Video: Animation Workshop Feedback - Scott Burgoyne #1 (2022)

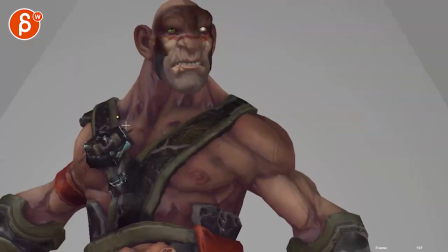451s
it just feels like bam and i'm yelling it's almost like he knew this is almost the director going go and then that versus like i
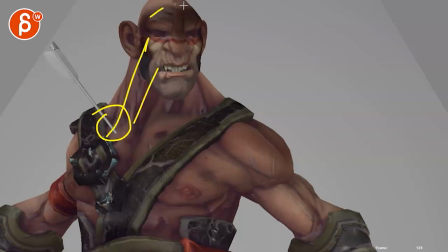460s
don't feel the pain even though it's it can be fast it will be pain thought process reaction and you know not a huge thought process it's it's an
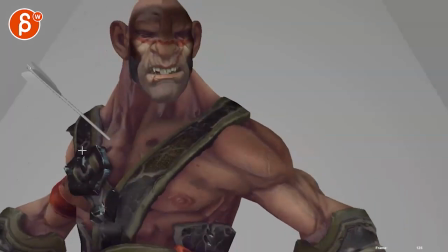468s
immediate painful physical reaction but it feels like it feels a bit too simple and fast and even then it's
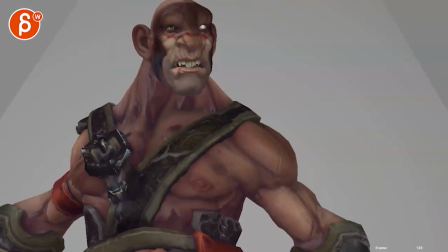475s
more like stop it and then back to this where it's okay but then if there's if he's been looking
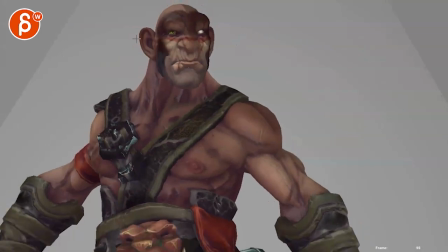483s
to the right and the threat is always to the right you just got an arrow from the top left is that all he's going to do in terms of addressing
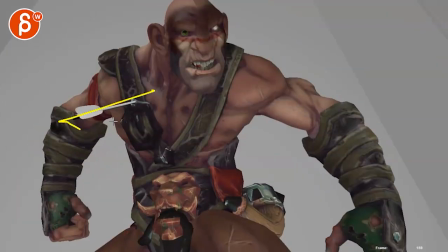490s
this and maybe does he want to pull it out or just kind of smack it down so one piece is still here it breaks off maybe he roars and then goes back like worse this way to acknowledge where that guy is and then he goes back to this.
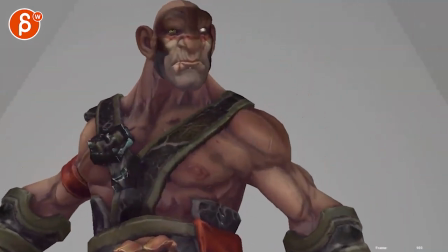506s
Anyway, these are kind of my thoughts on just the general
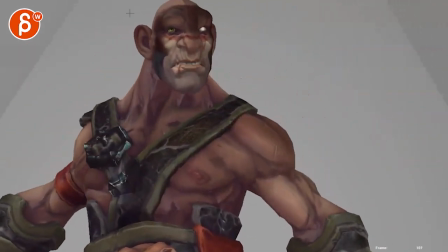512s
kind of body mechanics and how he could react and act in this moment. And that's kind of that.
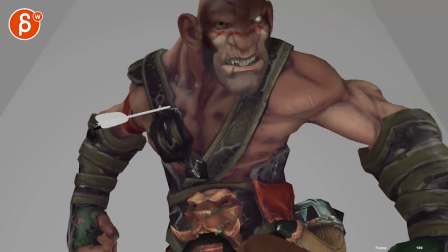518s
I mean, you mentioned it, you know, looking forward to tearing this to pieces. I want to go, you know, I feel like
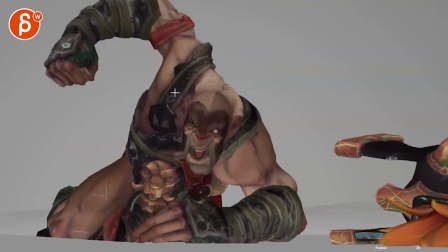526s
there's some things when you have, you go up there, there would be more pressure and weight on this. This will go down, a bit more pressure here. and then I will tense up the fingers, for instance.
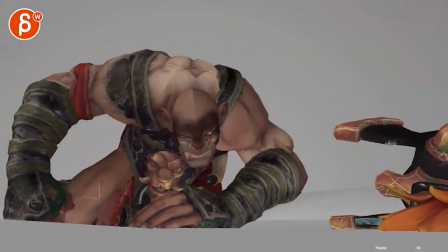536s
But since I also ask a bunch of questions, I'm just gonna leave it at that and not go too far into detail stuff, just because you might change a few things.
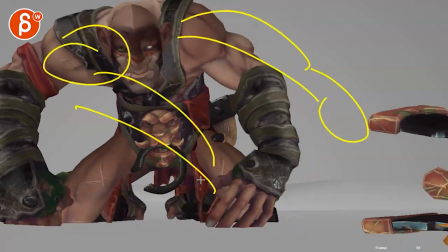545s
Like I would, the lean over this would also help to bring this arm out so there's a cleaner silhouette, so it's not too overlappy.
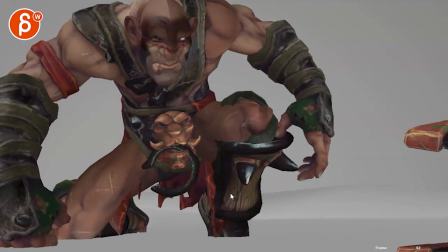551s
Is he holding on to the knee or not? Stuff like that, but I think, let's email back and forth.
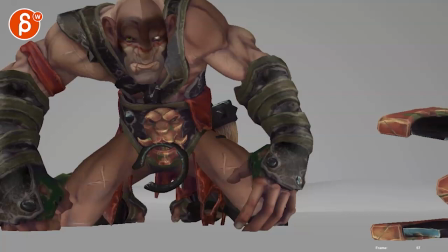557s
As always, planning and all that stuff is not part of the submission process, so let's chat, let's chat about ideas and how far you want to take this and what you're thinking.
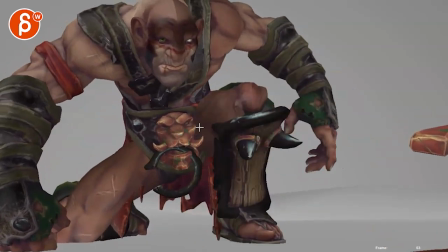565s
Like that leg move up here would have a lot more hip involvement, like I said, and movements.
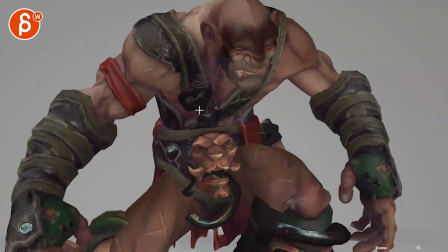570s
You don't have all that intersection stuff. There's some more technical things, but I think let's chat about the broader ideas as well. Or first. All right? Thanks. All right. There's an email. You can sign up. You can start whenever you want. You can submit whenever you want. You get 16 submissions. Either way, a like and subscribe would be awesome. All right? Thank you.